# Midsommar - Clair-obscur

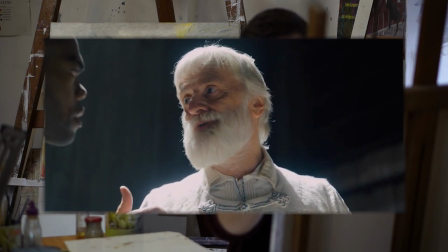4:06 Il est un oracle dit pur, mais face à toute lumière se dresse l'obscurité des ténèbres.
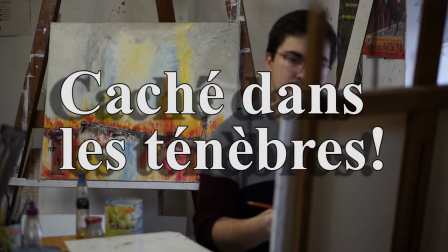On n'est jamais réellement prêt à affronter les ténèbres. Ceux en nous, ceux des autres, et c'est pourtant la première chose qui nous confronte au début du film. Une scène d'intro de onze longues minutes d'angoisse, d'agonie et de malaise.
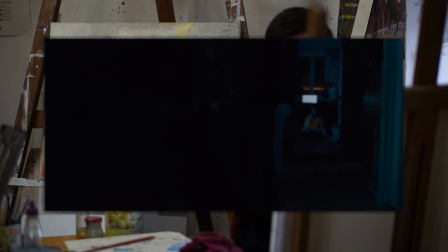4:32 Une intro bien sûr entièrement de nuit, pour contraster avec la suite du film. Un thème sombre, de la mort des parents et du suicide,
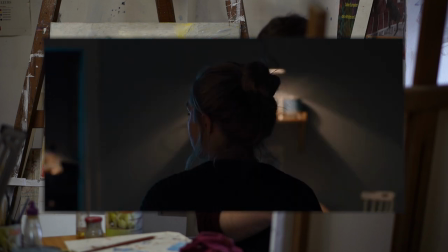4:40 une séquence non pas dénuée de lumière mais qui jongle avec la lumière, jaune et douce du quotidien, la lumière bleue et profonde d'une nuit d'hiver.
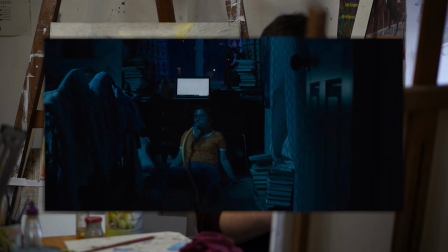4:49 Et la lumière violente, agressive et quasi surnaturelle rouge et bleu, clignotante des urgences. C'est une scène très dure qui m'a presque obligé à arrêter mon visionnage du film pour l'écriture de cette vidéo.
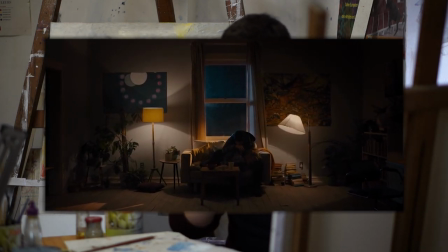5:01 C'est au plus bas de son moral, et au plus loin de la vie, que Danny commence son voyage. Voyage qui est d'ailleurs entièrement conditionné par le deuil. Je mets en pause l'analyse, car même si on sort du sujet, je ne peux pas m'empêcher de vous parler de deux plans que j'adore et font partie intégrante de la patte d'Ari Astor à la réalisation.
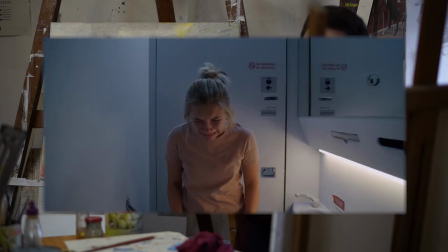5:22 Il s'agit de ce plan en top shot de Danny qui rentre dans les toilettes de l'appartement et se retrouve dans celle de l'avion, et du plan lui aussi en top shot,
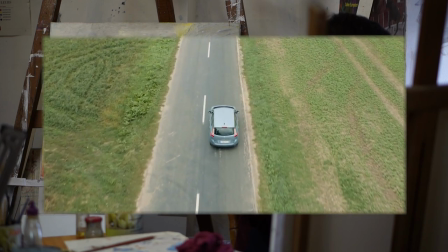5:30 au-dessus de la voiture, qui renverse l'image. Le premier est le symbole du début du voyage et nous montre l'état d'esprit de Dany sur toute cette durée.
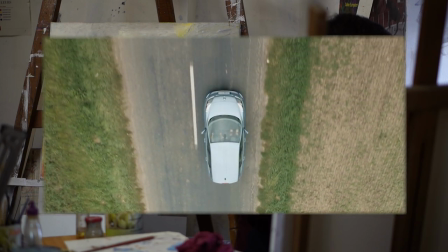5:38 Le deuxième, lui, est un symbole du passage dans un autre monde, un monde à l'envers, qui met mal à l'aise, voire qui peut provoquer des nausées pour le spectateur.
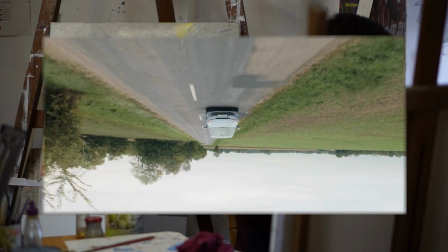5:46 C'est le passage de l'autre côté du miroir. C'est un procédé déjà utilisé par Harry Astor dans Hérédité.
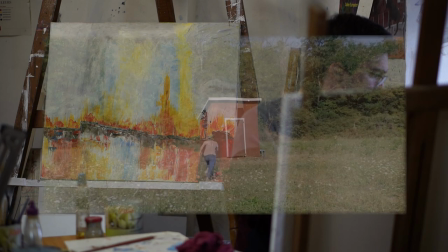5:53 Pour en revenir à l'obscurité, la peur du noir est le fondement des angoisses de Dany.
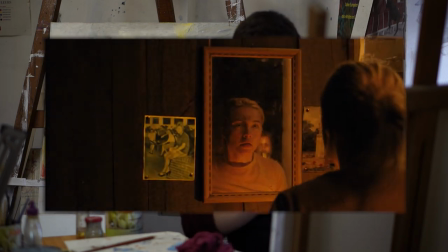5:59 C'est dans l'ombre qu'elle revoit sa sœur et sa mort, comme dans Le Petit Cabanon ou Le Rêve dont on a parlé plus tôt. Mais très vite, les ténèbres n'apparaissent plus et sont insinués dans le cœur et l'esprit des personnages, de tous les personnages.
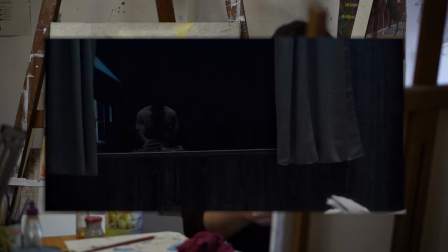6:12 En effet, il est facile de voir les démons présentés par les Américains, amenant leur culture dominatrice et leur besoin de tout savoir,
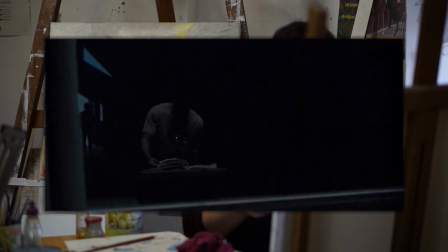6:19 tout rationaliser et surtout de tout divulguer. Mais derrière les beaux habits blancs des locaux, se cachent beaucoup de noirceur.
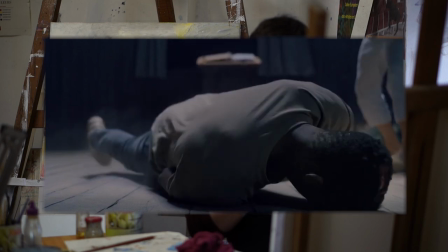6:27 Le meurtre systématique de tous les étrangers, ne présentant pas d'intérêt pour la communauté.
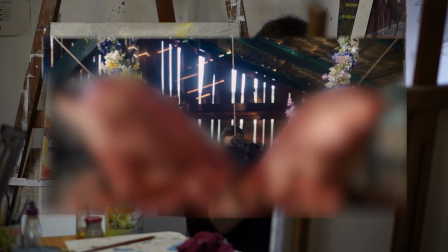6:32 Les pratiques cruelles comme l'aigle de sang, consistant à inciser le dos pour séparer les côtes de la colonne vertébrale, puis à les déployer pour former les ailes d'un aigle.
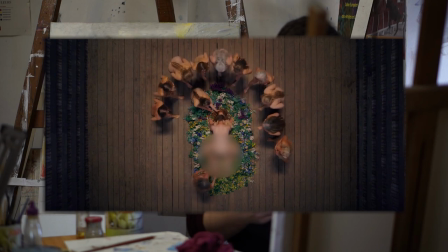6:41 L'utilisation d'étrangers comme outil jetable, pour fournir à la diversité génétique, ou pour aller les chercher à l'extérieur comme a pu le faire Pelle en invitant le groupe. L'obscurité la plus profonde se trouve au final dans les êtres qui sont dans la lumière la plus éclatante. C'est la logique catholique du nom de Lucifer qui signifie le porteur de lumière.
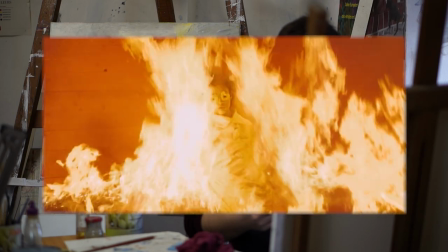6:59 Et au final, c'est dans l'obscurité chassée par le feu purificateur que se finit le film.
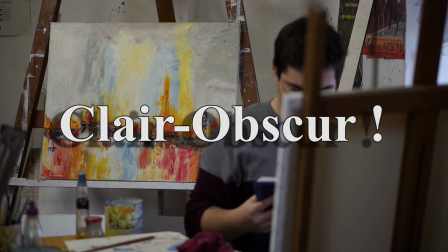Si j'ai choisi ce thème du clair-obscur, c'est parce que le film est bien basé sur le contraste entre la clarté ultime du jour et la noirceur qui obscurcit le cœur des hommes. J'aimerais vraiment un jour refaire d'autres vidéos sur ce film pour aborder d'autres sujet mis de côté. Si cela vous intéresse, ce serait l'occasion de croiser ces thématiques avec d'autres films de genre ou oeuvres horrifiques, jeux vidéo, livres, etc. Revenons au clair obscur, avec la musique, sujet peu abordé précédemment.
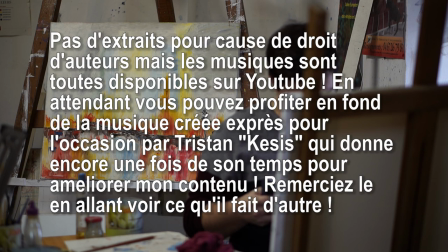7:40 Pourtant elle oscille entre la lumière chatoyante et l'angoisse, avec des violons doux qui se muent en mouvements violents et stridents accompagnés de basses qui prennent aux tripes. Cette musique a l'art de jouer sur les contrastes, et de s'affirmer sur les drames. Elle nappe légèrement l'intrigue, puis prend toute la place avec un son fortissimo, qui vient littéralement nous scotcher au siège. Elle est, elle aussi, tout en contraste. Au final, le clair-obscur est peu présent au sens strictement visuel.
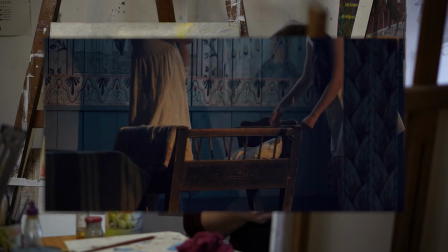8:07 Hormis certaines scènes en intérieur, il s'agit pour moi de surtout mettre en valeur, par un terme, le contraste qu'il y a dans toute chose de ce film.